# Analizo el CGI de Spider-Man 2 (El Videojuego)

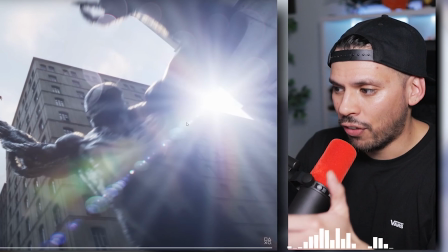[12:07]
Aunque hagáis planos que sean CGI Procurad meter efectos que se generan de cámara de forma real
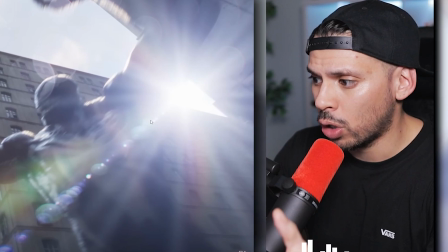[12:12]
Esto es un lens flare que se generaría Si tú coges una cámara de cine con una óptica También de cine,
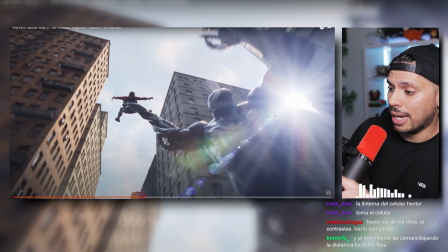[12:17]
este tipo de lens flares Son los que se generan si apuntas al sol Básicamente, y aquí lo meten de forma digital Y le da mucho realismo Seguimos,
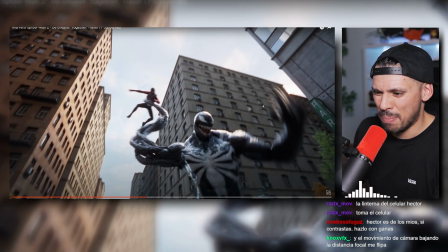[12:26]
Venom, aquí de nuevo Esto está brutal Esto creo que es un rig,
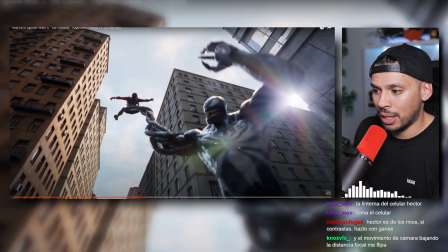[12:30]
mención especial No solamente a la parte de animación Creo que es la primera vez en este canal que voy a hablar
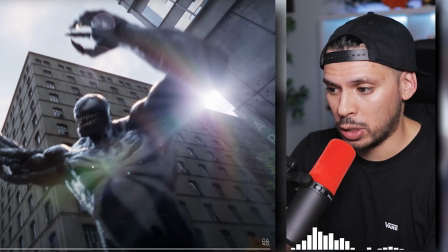[12:36]
Específicamente de rigging Que es este departamento que se encarga de poner Huesos a los personajes y que se encarga de hacer que los animadores básicamente puedan mover esos personajes y es que
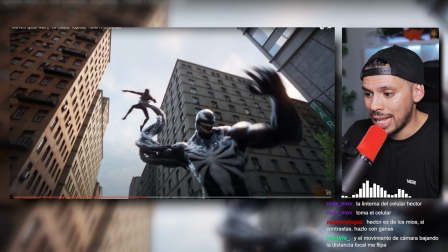[12:44]
este personaje tiene una cosa súper interesante y es la capacidad de estirar este brazo
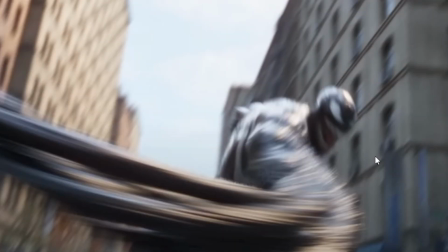[12:49]
como le está haciendo ¿vale? esto es un rig súper complejo súper complejo aquí,
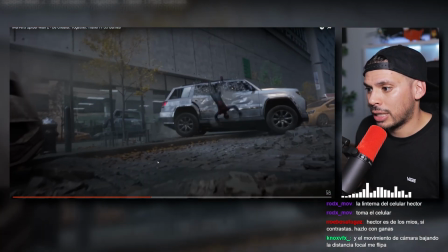[12:55]
de verdad kudos al rigger que se haya hecho este personaje y aquí le empotra y tenemos una destrucción de coche ¿vale? destrucción de un vehículo,
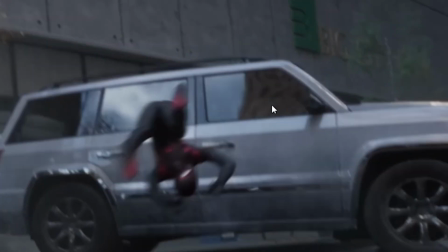[13:03]
destrucción de metal mirad cómo se deforma el metal del coche cómo todos los cristales pasan también a fracturarse Y ya no eso,
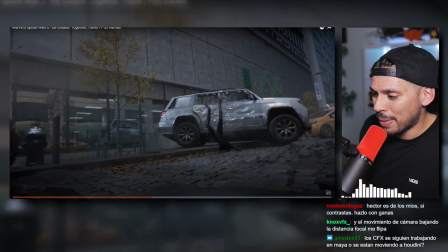[13:10]
sino que también el propio coche Este coche también lleva animación Las animaciones yo os digo que están brutales O sea,
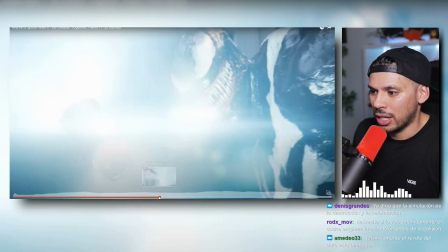[13:15]
a nivel de animación está perfecto Está perfecto Creo que le han cogido perfecto los timings y las poses A los personajes,
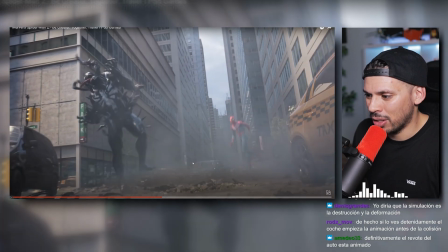[13:22]
todos funcionan muy bien Mirad como mola Esta animación del Spiderman saltando del suelo Aquí abajo,
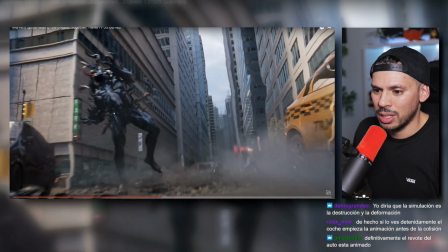[13:28]
salta Venom Este efecto,
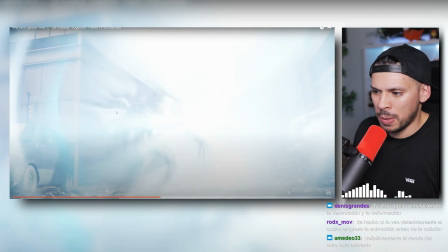[13:30]
creo que no estamos prestando atención suficiente A todo lo que está pasando con Venom Y mirad cuando Spiderman le han lanzado una granada ahora ¿Veis estos tentáculos que se generan alrededor de Venom?
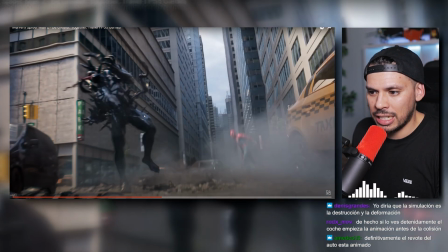[13:38]
Todo esto pueden ser simulaciones, esto sí que me creo que pueden ser simulaciones de lo que llamamos Character Effects,
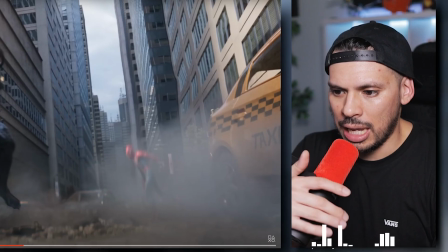[13:45]
que es este departamento que se encarga de hacer simulaciones sobre personajes y esto sí que puede ser algo procedural generado con Houdini.
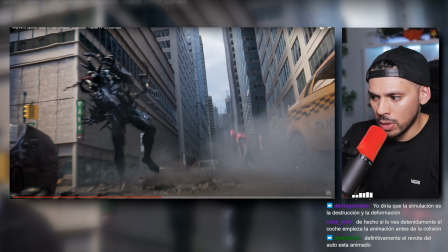[13:51]
Es que además es interesante porque es un efecto súper sutil que ocurre sobre Venom, pero no ocurre sobre Spider-Man, que es el que está generando toda la atención en este momento, ¿verdad?
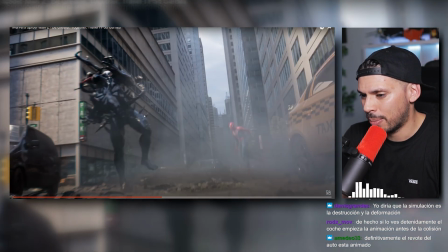[13:59]
Aquí Venom pasa a ser prácticamente un personaje secundario. Tú estás todo el rato mirando a Spider-Man. Y mientras tanto en Venom están creando aquí el efecto del siglo.
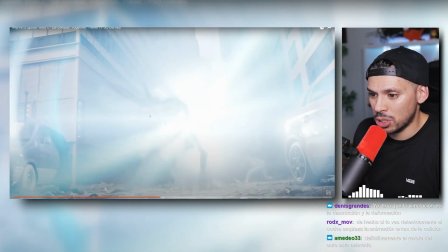[14:06]
Muy interesante también, muy interesante esta explosión. Fijaros que es que tenemos que ir fotograma a fotograma.
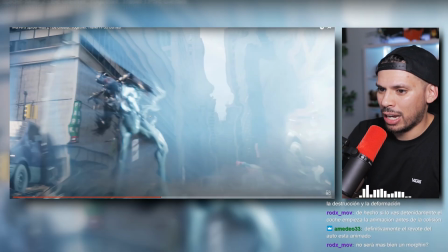[14:11]
¿Veis que aquí se genera esta explosión con destello? Se genera esta explosión con destello Y mirad cuando se genera con destello que han generado esta distorsión Mirad el entorno La distorsión que se
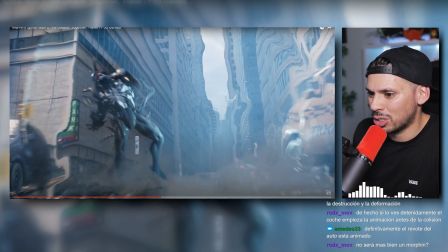[14:20]
genera en el entorno Todo lo que está dentro de esta esfera Está distorsionado Y menos lo que está aquí por fuera Que esto lo vemos ya normal Pero mirad
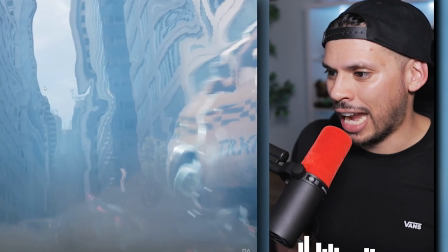[14:27]
la distorsión del entorno Esta parte de aquí no la habíamos visto En el primer vistazo Y son efectos súper sutiles Pero que hacen
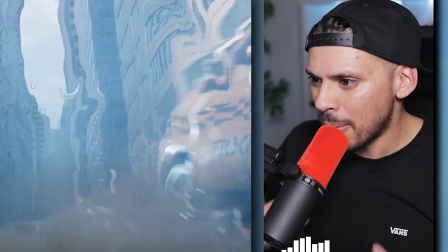[14:34]
que el conjunto te lo creas visualmente Que funcione tan bien visualmente Aquí quería parar He parado justo el momento justo
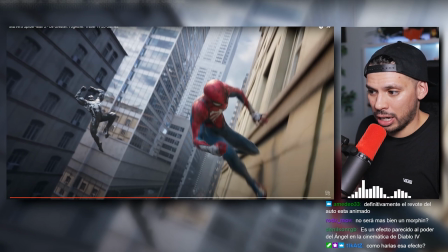[14:42]
Cuando Venom viene aquí como un gorila Seguro, repito aquí Referencia de animación de este Venom Un gorila,
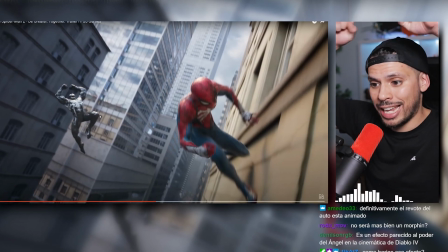[14:48]
estoy convencido La forma de atacar con los dos brazos Es como un ataque de gorila Si veis
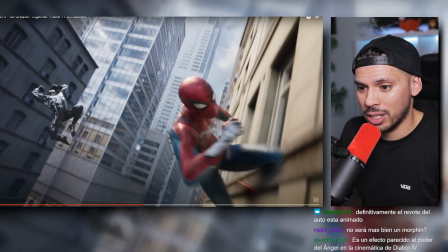[14:53]
algún vídeo de un gorila atacando Hacen esto con los brazos Y como pega aquí al final
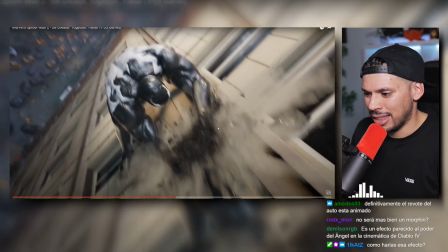[14:59]
Pam La destrucción del edificio Pero que le sigue esta
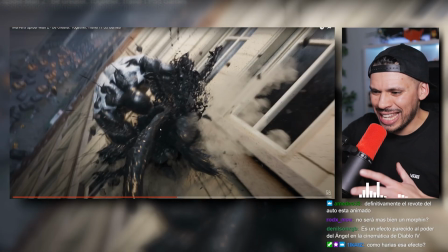[15:05]
locura De fluidos Tiene de todo Esto es una simulación os lo digo 100%, esto es una simulación de Houdini seguro, esto es un efecto que en esencia
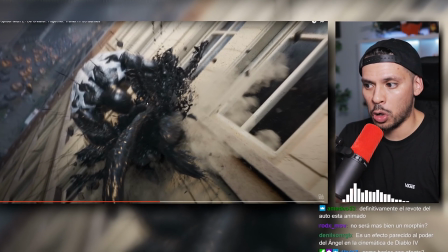[15:14]
sería una salpicadura de sangre, pero que obviamente en vez de tratarlo con un material rojizo de sangre parecido a lo que hice en el efecto de en el efecto de Chainsaw Man,
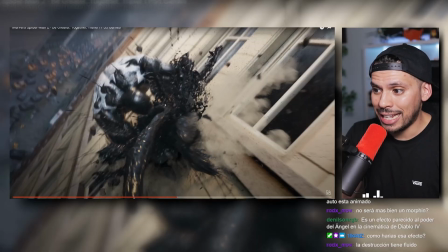[15:23]
el vídeo que tengo en el vídeo que tengo también en el canal donde hago un efecto de sangre, en vez de simular sangre como tal ponerle un material rojo, le pones este material negro y aparte lo tratas para generar estos como estos picos con mucha viscosidad para que todo sea como viscoso,
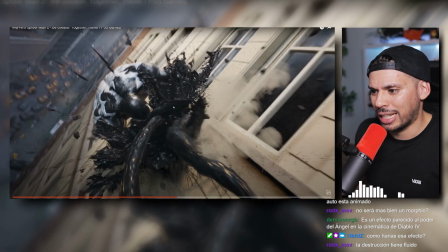[15:39]
para generar estas formas. Y de aquí salen también estos tentáculos. ¡Qué locura! ¡Qué locura!
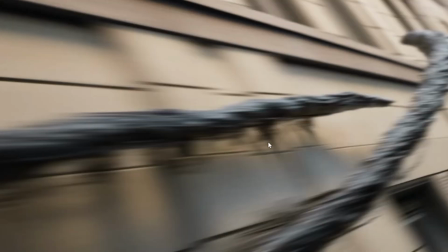[15:44]
Mirad los tentáculos también cómo sacan esta conexión aquí en el edificio, que se van pegando en el edificio.
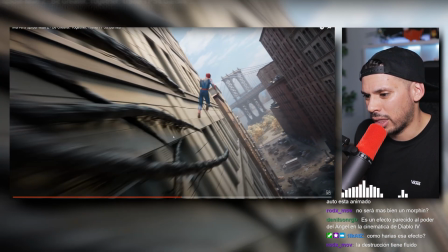[15:49]
Esto es todo generado de forma procedural, estoy convencido. Veis aquí cómo continuamente va generando...
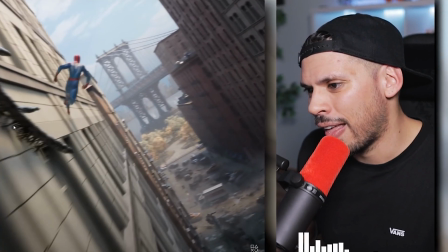[15:54]
¡Qué locura de cinemática la de cosas que han hecho, por Dios!
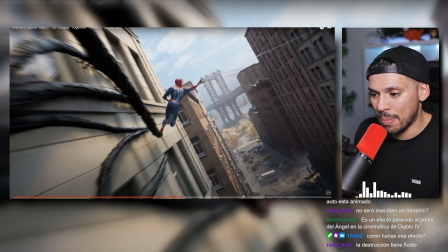[15:57]
Spiderman que finalmente se escapa y de nuevo vemos esta herramienta que os comentaba al principio de salpicadura la han vuelto a aplicar aquí.
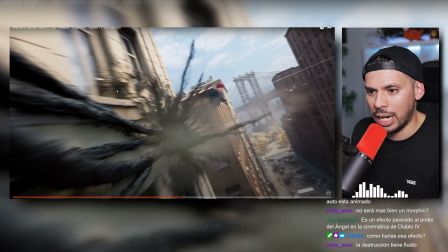[16:05]
¡Otra vez! Además se incluyen aquí una destrucción del edificio. ¿Veis aquí cómo rompe?